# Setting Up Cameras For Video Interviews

In this video, I'll discuss how we set up cameras for an interview.
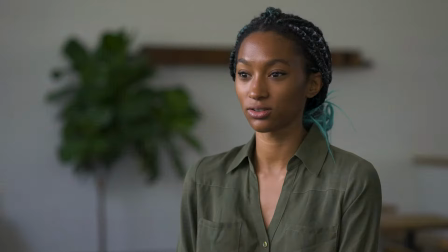3s
We use 2 cameras for filming our interviews so that we have more flexibility when editing the footage later.
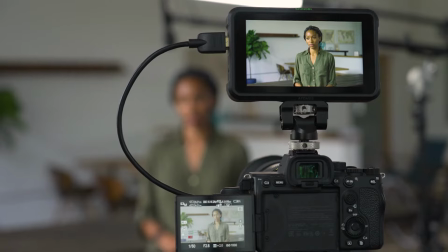13s
The first camera we'll call A-cam. A-cam is typically a medium shot framed right above or below the elbows.
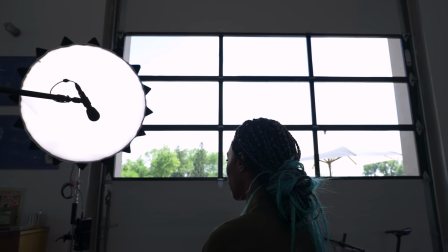21s
We position the camera based on the room. If there is a window in the room, we might want to use that as a light source, so we would shoot in the opposite direction. For the background, we want visual interest, but don't want it to be too distracting.
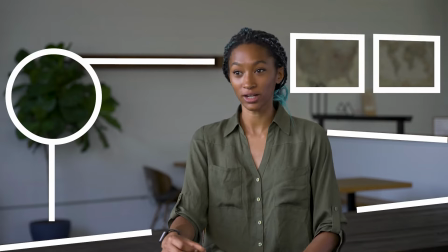35s
I like to look for general lines or shapes that will help frame the subject and balance the image.
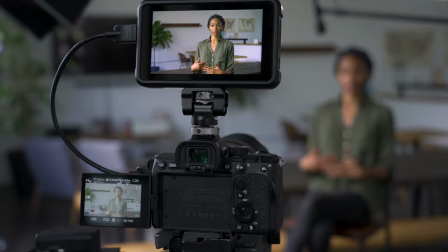41s
To help separate the subject from the background, it is good to position them as far away from the wall as possible.
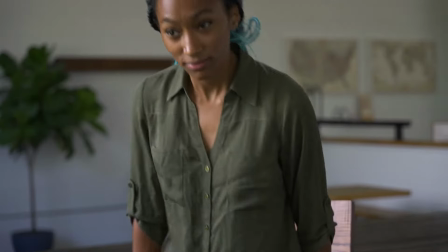47s
Doing this helps blur the background when the camera focuses on the subject.
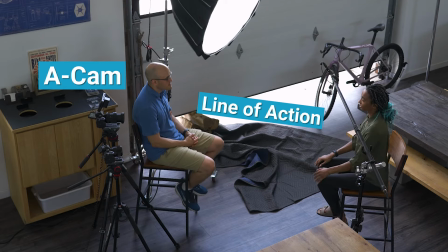52s
We position A-cam just to the side of the line of action, which is an imaginary line between the subject and the interviewer.
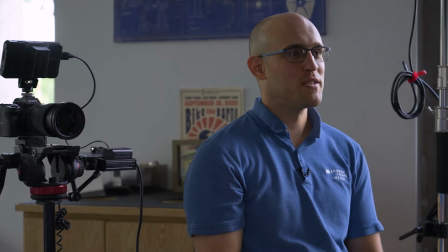59s
We don't want the subject looking into the camera, but having the camera closer to the line of action makes it more personal.
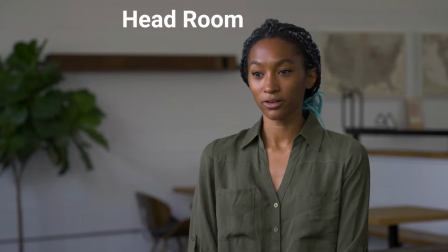66s
We make sure the subject has a little bit of headroom, which is the space between the top of their head and the top of the frame. We also make sure the subject has lead room, which is space in the composition the direction where the subject is looking.
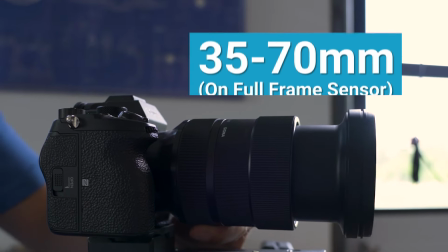80s
For lens choice, we like to use a focal length between 35 to 70 millimeters.
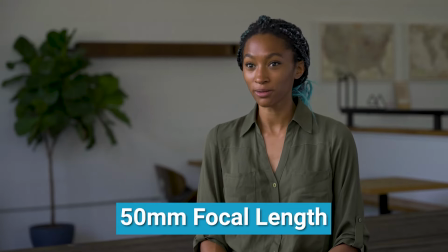86s
This allows us to see a little bit of the background while still maintaining focus on the subject.
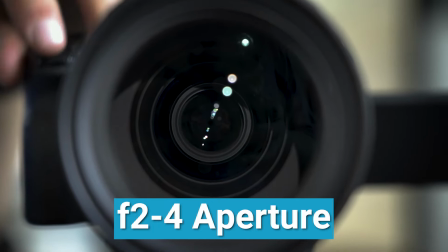91s
Our aperture is set between 2 to 4 to help achieve a shallow depth of field.
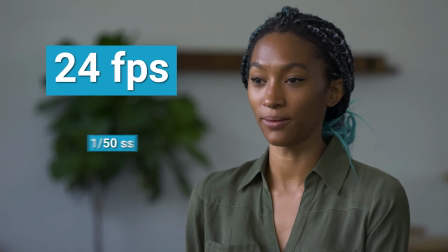96s
We like to shoot at 24 frames per second with a 1/50th second shutter speed to achieve a more cinematic look.
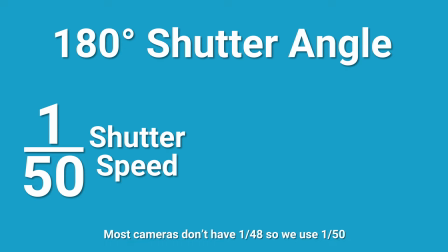104s
This is also known as a 180-degree shutter angle because the shutter speed is half the frames per second.
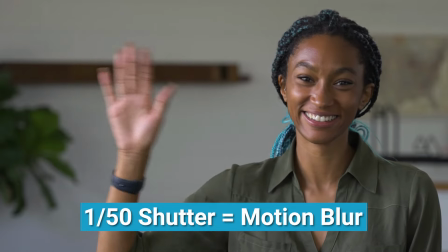111s
The reason we use these settings is because they provide a little bit of motion blur that is common in movies.
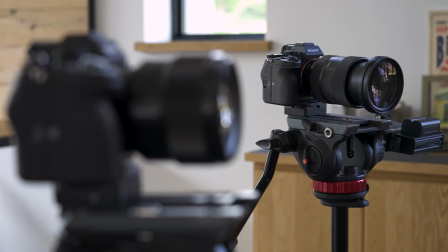117s
The second camera we'll call B-cam. We want this camera to be framed differently enough so that cutting to it while editing isn't jarring.
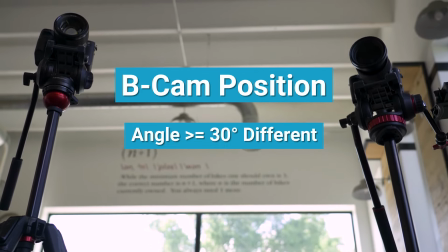125s
We do this by making sure that the camera angle is at least 30 degrees different and the focal length is changed by at least 20%.
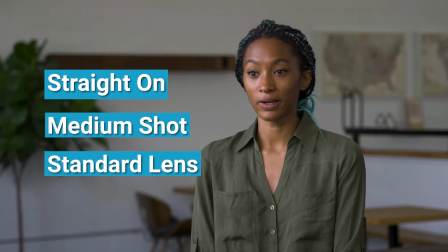133s
So if A-cam is a straight-on medium shot with a standard lens, our B-cam will be a side shot medium close-up with a telephoto lens.
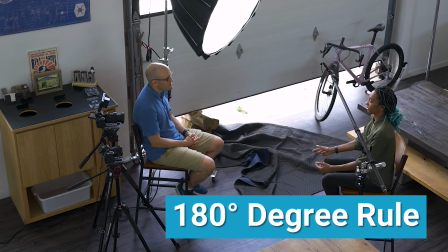142s
Another rule we follow is the 180-degree rule, which states that the camera should be on the same side of the line of action.
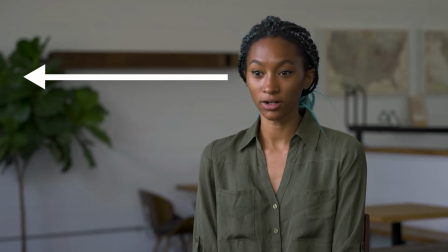149s
This rule is important because it keeps the subject's eye direction consistent when switching between angles, so the editing won't disorientate the viewer. If you have any questions about setting up cameras for an interview, leave a comment down below. Thanks for watching.